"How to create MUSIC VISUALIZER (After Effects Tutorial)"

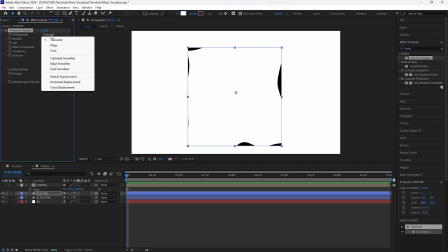4:16 In order to get that texturized look we're going to add a turbulent displace. Change the displacement to turbulent smoother and increase the amount to 1500.
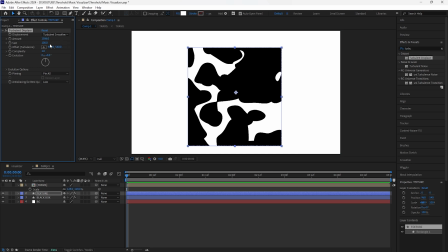4:24 I'll have that at 1586. Decrease the size to 80. In our case I do want the texture to be animated so we're going to keyframe the evolution and then go all the way towards the end.
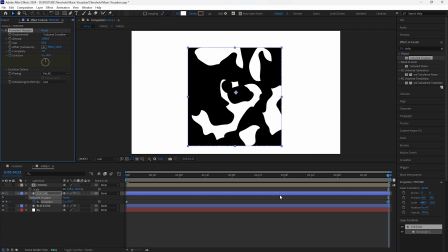4:34 I want the evolution to happen in a cycle of two times. So keyframe that at two, bring that keyframe towards the end, grab both of those keyframes, easy ease them.
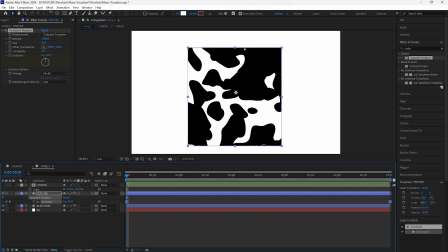4:42 And now we have an animated textured box. I also want this textured box to be right at the center of our composition.
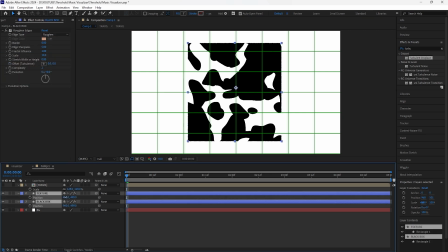4:49 Open up the position and then just drag it up so that our box is like right at the center.
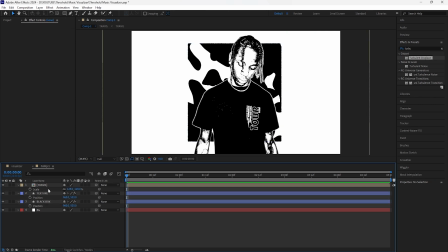4:54 We're going to now animate everything just to add more movement to this music visualizer. Create a new adjustment layer. For this adjustment layer, we're going to add a transform. we're going to be creating that zoom out animation.
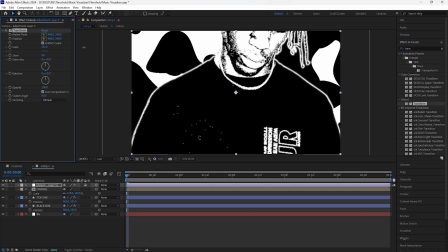5:05 So I'm going to increase the scale and just have it a lot closer to our subject.
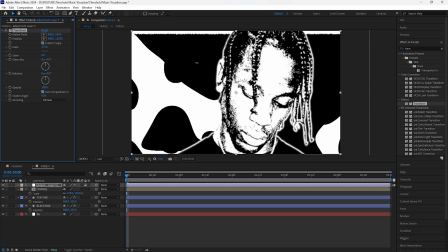5:08 I'll increase that right there and then keyframe the position in a way so that it starts off right at the center of our subject's face.
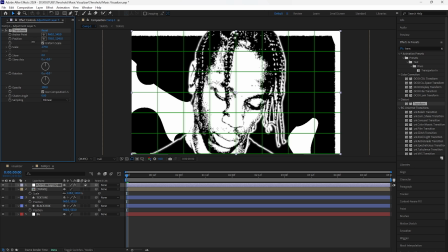5:16 You can turn on the proportional grid just so that we have subject right at the center and then keyframe both the position and the scale.
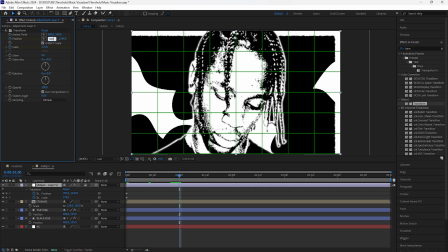5:22 Go forward 24 frames and keyframe the position back to its original position and have the scale back to 100.
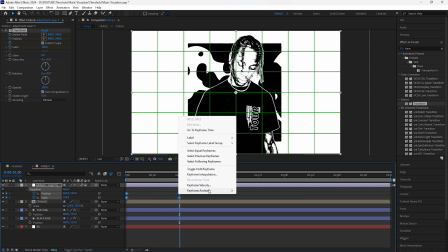5:28 Make sure to turn on the motion blur and then easy ease all four of these keyframes. Go into the graph editor of these position keyframes.
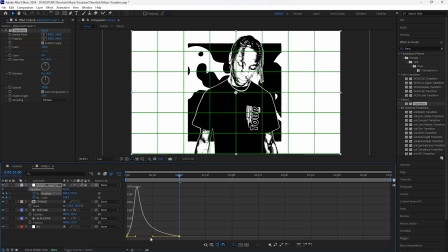5:35 I'm going to have the influence on the right side at 100%. Go into the scale keyframes and then create the same exact graph.
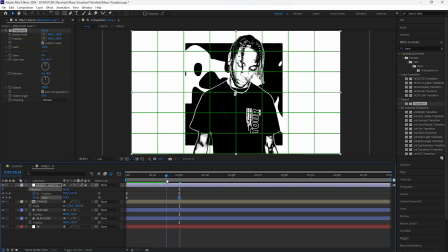5:43 So it animates fast at the start and slows down towards the end. The animation feels a lot smoother. The next thing we're going to do is add a fractal noise. Change the blending mode to overlay.
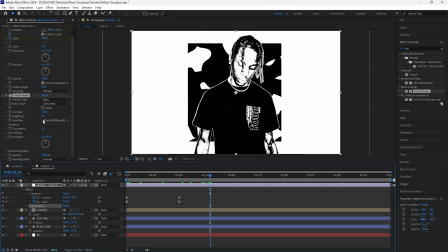5:53 Increase the contrast to 165 and then decrease the brightness to negative 40. As you guys can see, it just adds a little more texture to our visualizer.
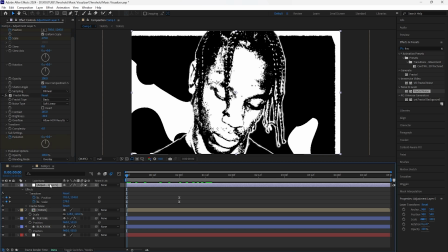6:04 We're also going to keyframe the evolution at zero at the start and then go all the way towards the end of this adjustment layer.
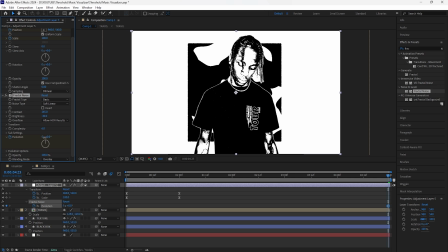6:11 And I want the evolution to happen in a cycle of, I would say like six times, bring that keyframe towards the end.
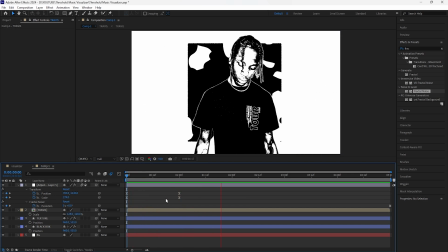6:17 Easy ease both of those keyframes. Now, when we play this through, this is what we have so far. And I don't like how the noise is animating.
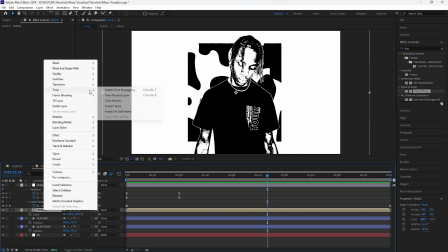6:24 So I'm going to grab my subject right click it and then go to time click freeze frame now every time this plays
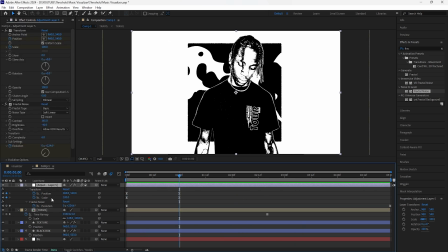6:31 the noise isn't animating the next thing we're going to do is add another scale keyframe for this transform effect go all the way towards the end i'm going to increase the
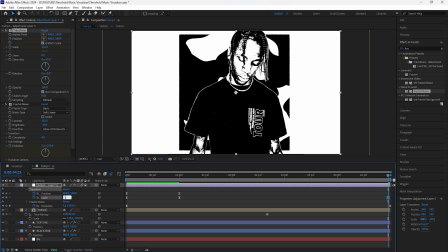6:39 scale create a really slow zoom in effect i'll have that at 120 bring that keyframe towards the end now as this animation is playing we
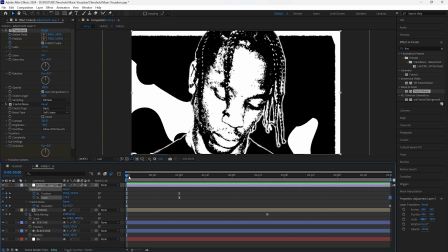6:47 have a really slow zoom in we're also going to be animating the background as well create a new null object grab these two layers the texture and the black box click the parent pick whip and then connect it to that null object keyframe the scale and have it a lot bigger at the start i'll have that
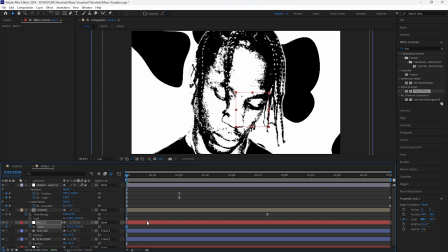7:03 at 301 keyframe that i want the animation to feel a lot smoother so i'm going to go forward 34 frames keyframe the scale back
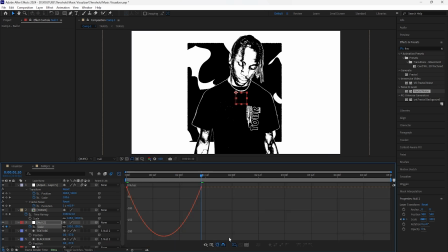7:10 to 100 easy ease both of those keyframes go into the graph editor and we're going to create the same graph where we have the influence at 100 percent.
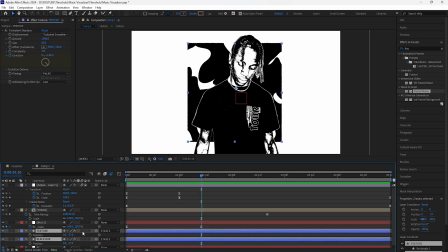7:19 Turn on the motion blur for both the texture as well as the black box. This is what we have for the animation so far.
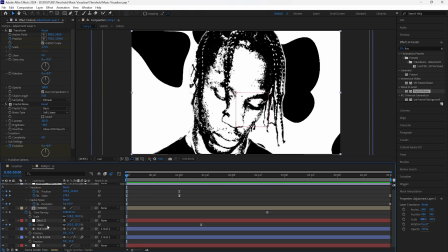7:26 To make it look even smoother we're going to grab all these layers and just click U to reveal the keyframes. Grab all these layers and just drag it forward a little and I'm going to grab these first five keyframes and just drag it back three
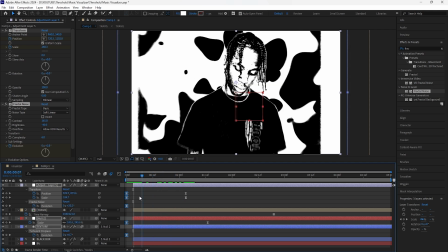7:39 frames just so that as this music visualizer is playing the animation is already starting and it just feels a lot more smooth and makes it look better and
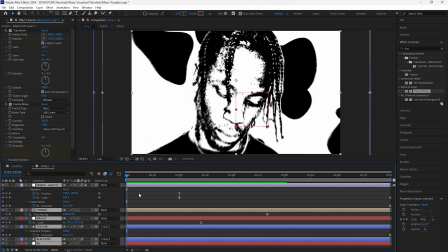7:46 then we're going to just grab all these layers bring it back to the start of the timeline next thing we're going to do is create a new adjustment
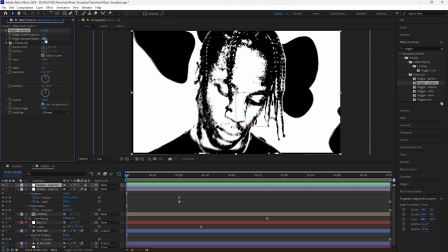7:53 layer add the wiggle position effect decrease the wiggle amount to 20 because we added this wiggle effect it creates transparency at the edge of our
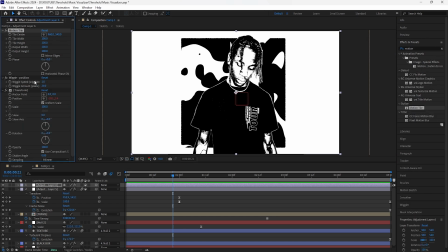8:01 composition so we're going to add a motion tile make sure the motion tile is above the wiggle position effect increase the output height and the width to 200
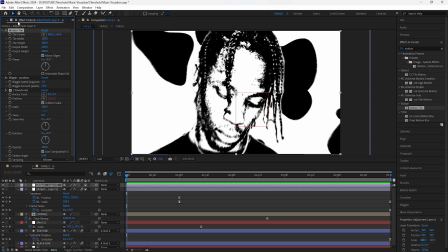8:09 click mirror edges and the final thing we're going to do is add a particle overlay I already have this overlay imported into After Effects. I'll include a link to this particle overlay in the description. It's completely free, so once you download it, just import it here into After Effects and then drag it into the composition.